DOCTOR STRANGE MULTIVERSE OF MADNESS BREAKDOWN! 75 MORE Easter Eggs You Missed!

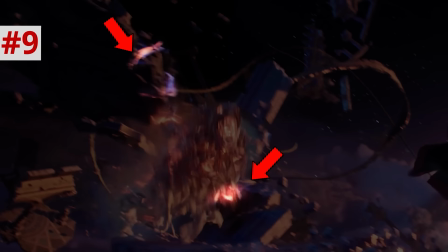[4:06]
Its tentacles that it used to clutch the piece of debris freeze and snap off, and that is what causes it to trip.
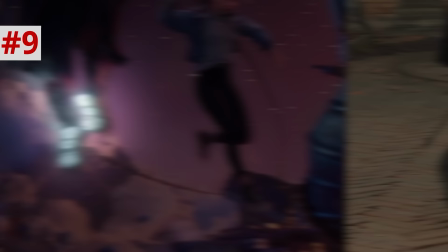[4:12]
Also, as Defender Strange does his backwards leap, he uses sorcery to guide his leap and cushion his landing.
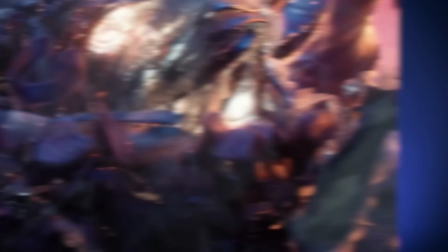[4:18]
This spell is actually called the Vaulting Boots of Valtor, and we saw Mordo use these in the 2016 film.
The difference, of course, is this Strange's magic is white compared to the orange color in 616. ¿Eso lo mató?
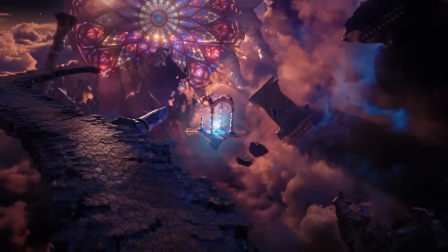[4:26] No,
The opening words of this movie are in Spanish. It is the first MCU film to open with Spanish.
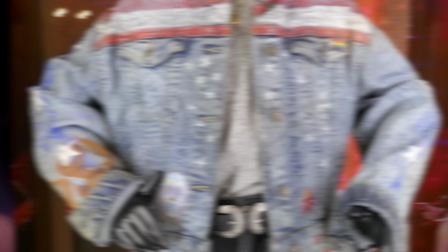[4:33]
America Chavez is the first openly LGBTQ+ Latinx female superhero,
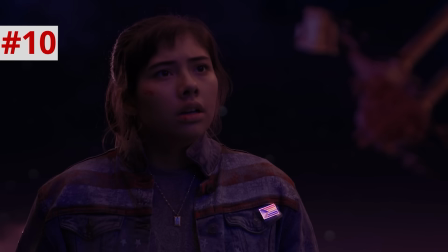[4:38]
and her star emblazoned jacket has Amor es Amor stitched in, along with a pride pin.
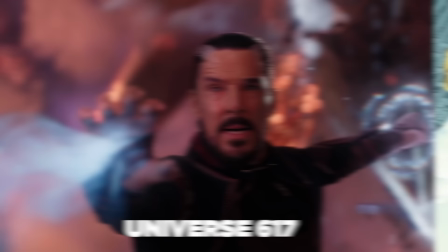[4:44]
Defender Strange was confirmed by Sam Raimi to be from Universe 617,
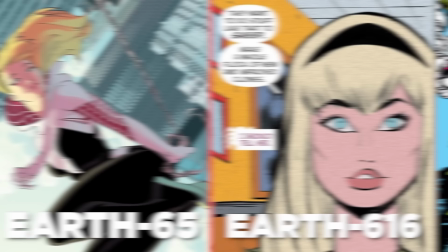[4:47]
which in the comics was formed when Spider-Gwen from Earth 65 meets Gwen from 616 and prevents that Gwen from being thrown off the bridge by Green Goblin,
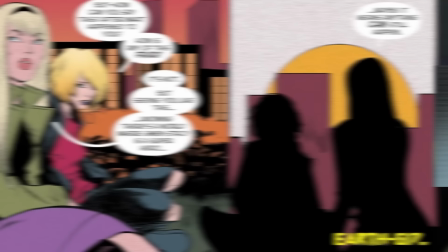[4:55]
and by doing that diverges 616 Gwen into a timeline, 617, where she merges with Venom and becomes Spider-Woman.
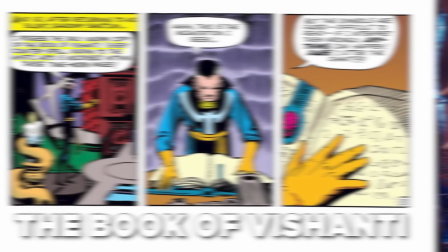[5:01]
They approach the Book of Ashanti, which in the comics is a book of positive counterspells. I like the color coding of it.
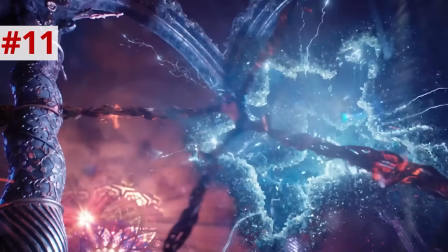[5:06]
The Darkhold is often colored with red sorcery. The Book of Ashanti emits a pure blue, the same color tone as America Chavez's star portals.
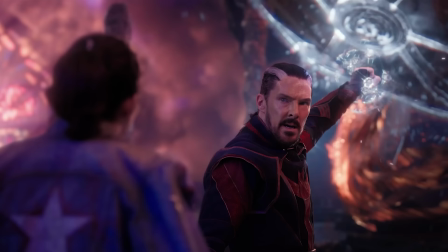[5:14]
A little hint that the spell contained within is contained within America herself. Defender Strange tells America, I'm so sorry.
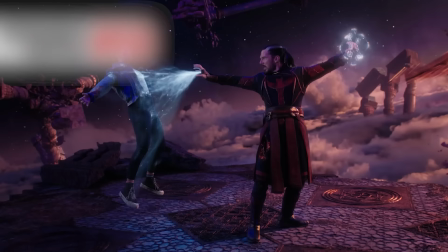[5:20] This is the only way. In the grand calculus of the multiverse, your sacrifice is worth more than your life.
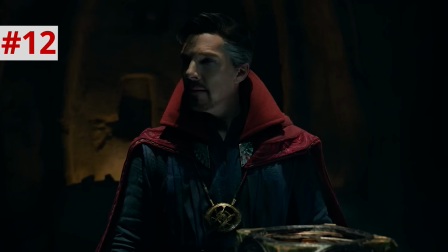[5:26]
He quotes 616 Strange from Infinity War, there was no other way. And Strange from Spider-Man No Way Home.
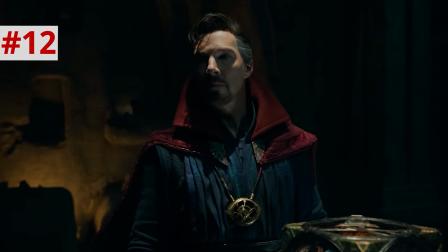[5:32] In the grand calculus of the multiverse, their sacrifice means infinitely more than their lives.
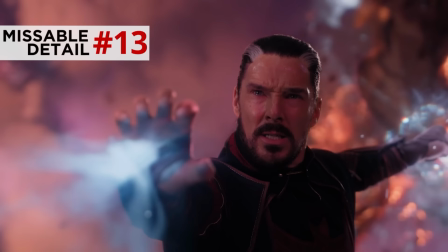[5:38]
I also love how this monster impales him with the killing blow precisely as he says the word life.
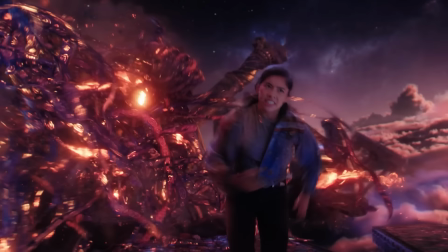[5:44] Your sacrifice is worth more than your life.
He cuts life short. The irony.
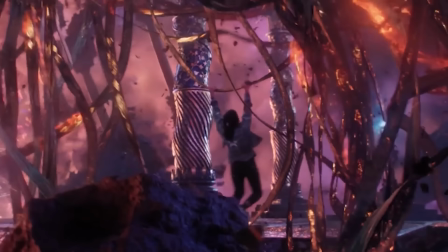[5:49]
America gets across to the Book of Ashanti partly by American Ninja warrioring on one of those monsters' ribbon arms,
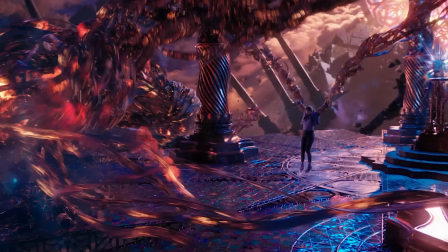[5:54]
but that monster snares her but does not kill her, because remember, Wanda does not want America dead yet.
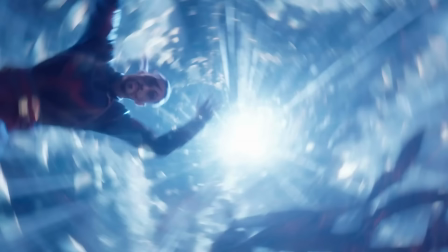[5:59]
But Strange cuts her free and they both spiral through one of the star portals.
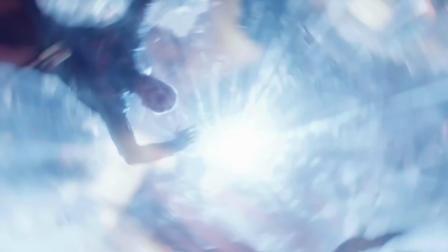[6:03]
And a little detail in the transition here, as that camera rotates from Defender Strange's corpse to an upside down shot of the 616 Strange waking up,
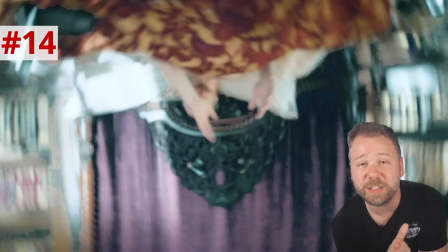[6:10]
the transition happens so that their faces are aligned. 616 Strange woke up precisely as Defender Strange died.
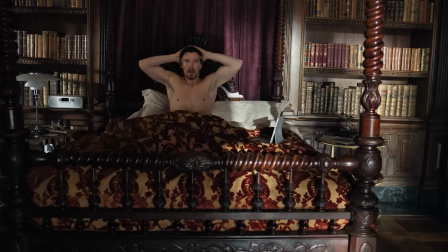[6:16]
Kind of like how when you die in a dream, that's the moment you wake up.
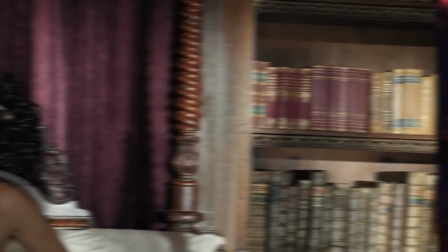[6:19]
Light streams into Strange's bedroom from curtains that cast some undulating shadows, evoking the arms of the ribbon monster attacking him moments before.
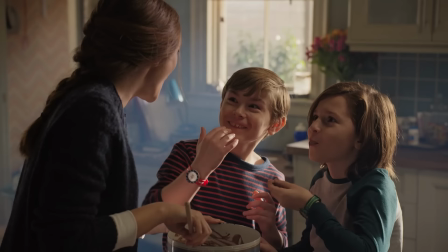[6:27]
This movie establishes the rule that whenever MCU characters have dreamed, they are peering into the lives of their alternate selves.
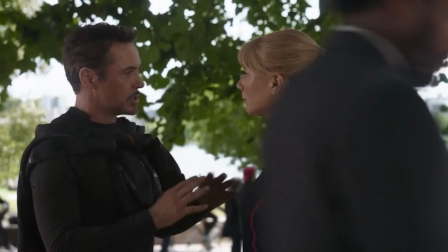[6:33]
This recalls Tony Stark's dream in Infinity War.
Last night, I dreamt we had a kid.
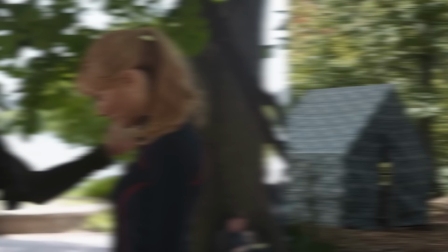[6:39] So real. We named him after your eccentric uncle. What was his name? Right.
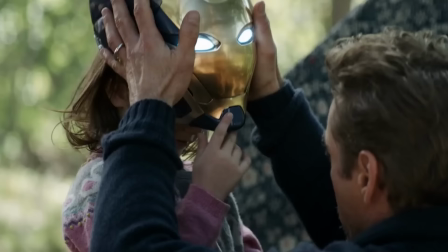[6:44] Morgan.
And Tony did end up having a daughter named Morgan.
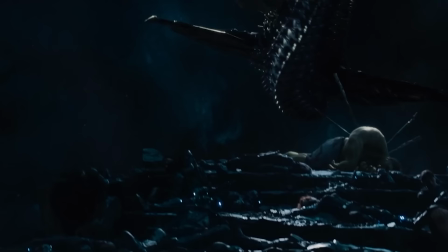[6:47]
And the nightmares that Wanda gave the Avengers in Age of Ultron, including Tony's premonition of their deaths, because Tony even hinted at that in Endgame.
I had a vision, I didn't want to believe it. Daughter's dreaming.
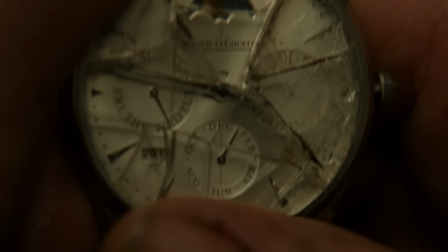[6:58]
Strange looks over at his wristwatch, the one Christine gave him and broke in the 2016 film, but he left that face broken, symbolizing the unhealable wound of his broken hands.
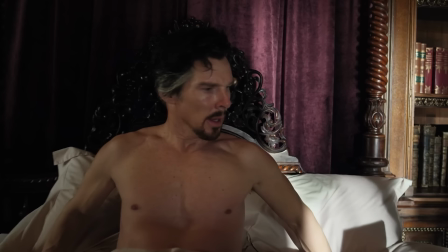[7:07]
But if you listen closely,
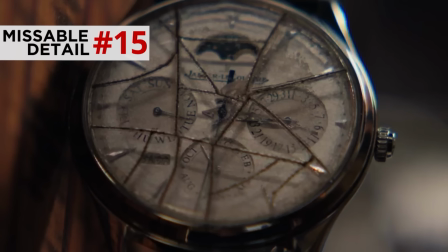[7:13]
it does still tick. And now if you look closely, you can actually see its date. It reads Tuesday, November 23rd. Now, November 23rd only falls on a Tuesday in the year 2021 in recent years or in the next few years.
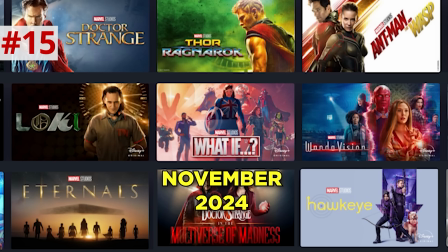[7:24]
But in the MCU timeline, this is presumably November 2024, which might be why Disney Plus lists this between Eternals,
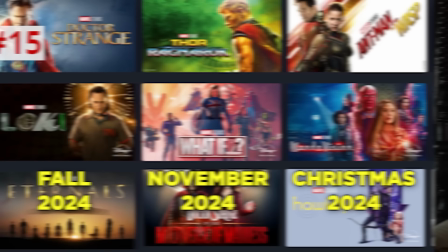[7:31]
which is in fall 2024, and Hawkeye, which is Christmas time 2024.
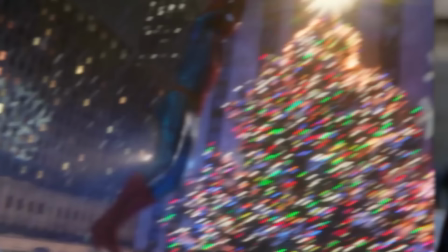[7:34]
However, of course, the events of Multiverse of Madness are definitely supposed to happen after Spider-Man No Way Home, which also ends sometime around Christmas 2024.
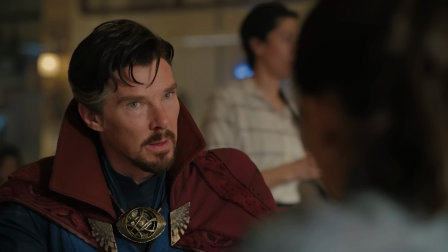[7:42]
Be a strange and Wong say in this movie, how much experience do you guys have with the multiverse?
We have experience of the multiverse.
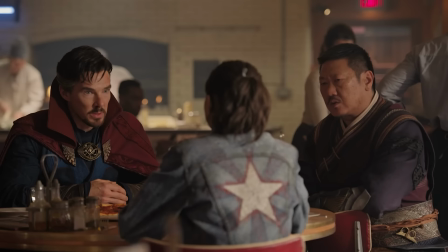[7:49] Most recently, there was an incident with Spider-Man. What man?
Kevin Feige also said Multiverse of Madness was after No Way Home.
And that allowed a spell to go wrong in Spider-Man No Way Home, which leads to the entire multiverse going quite mad in this.
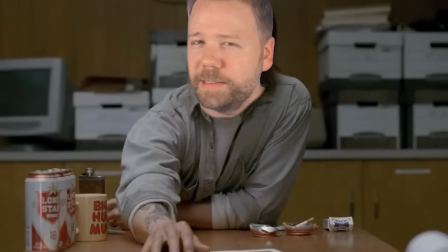[8:04]
So how do we explain this? Well, the in-universe answer is time is a flat circle. And in Loki Citadel at the End of All Time, where the multiverse first fractured, the rules of causality were broken.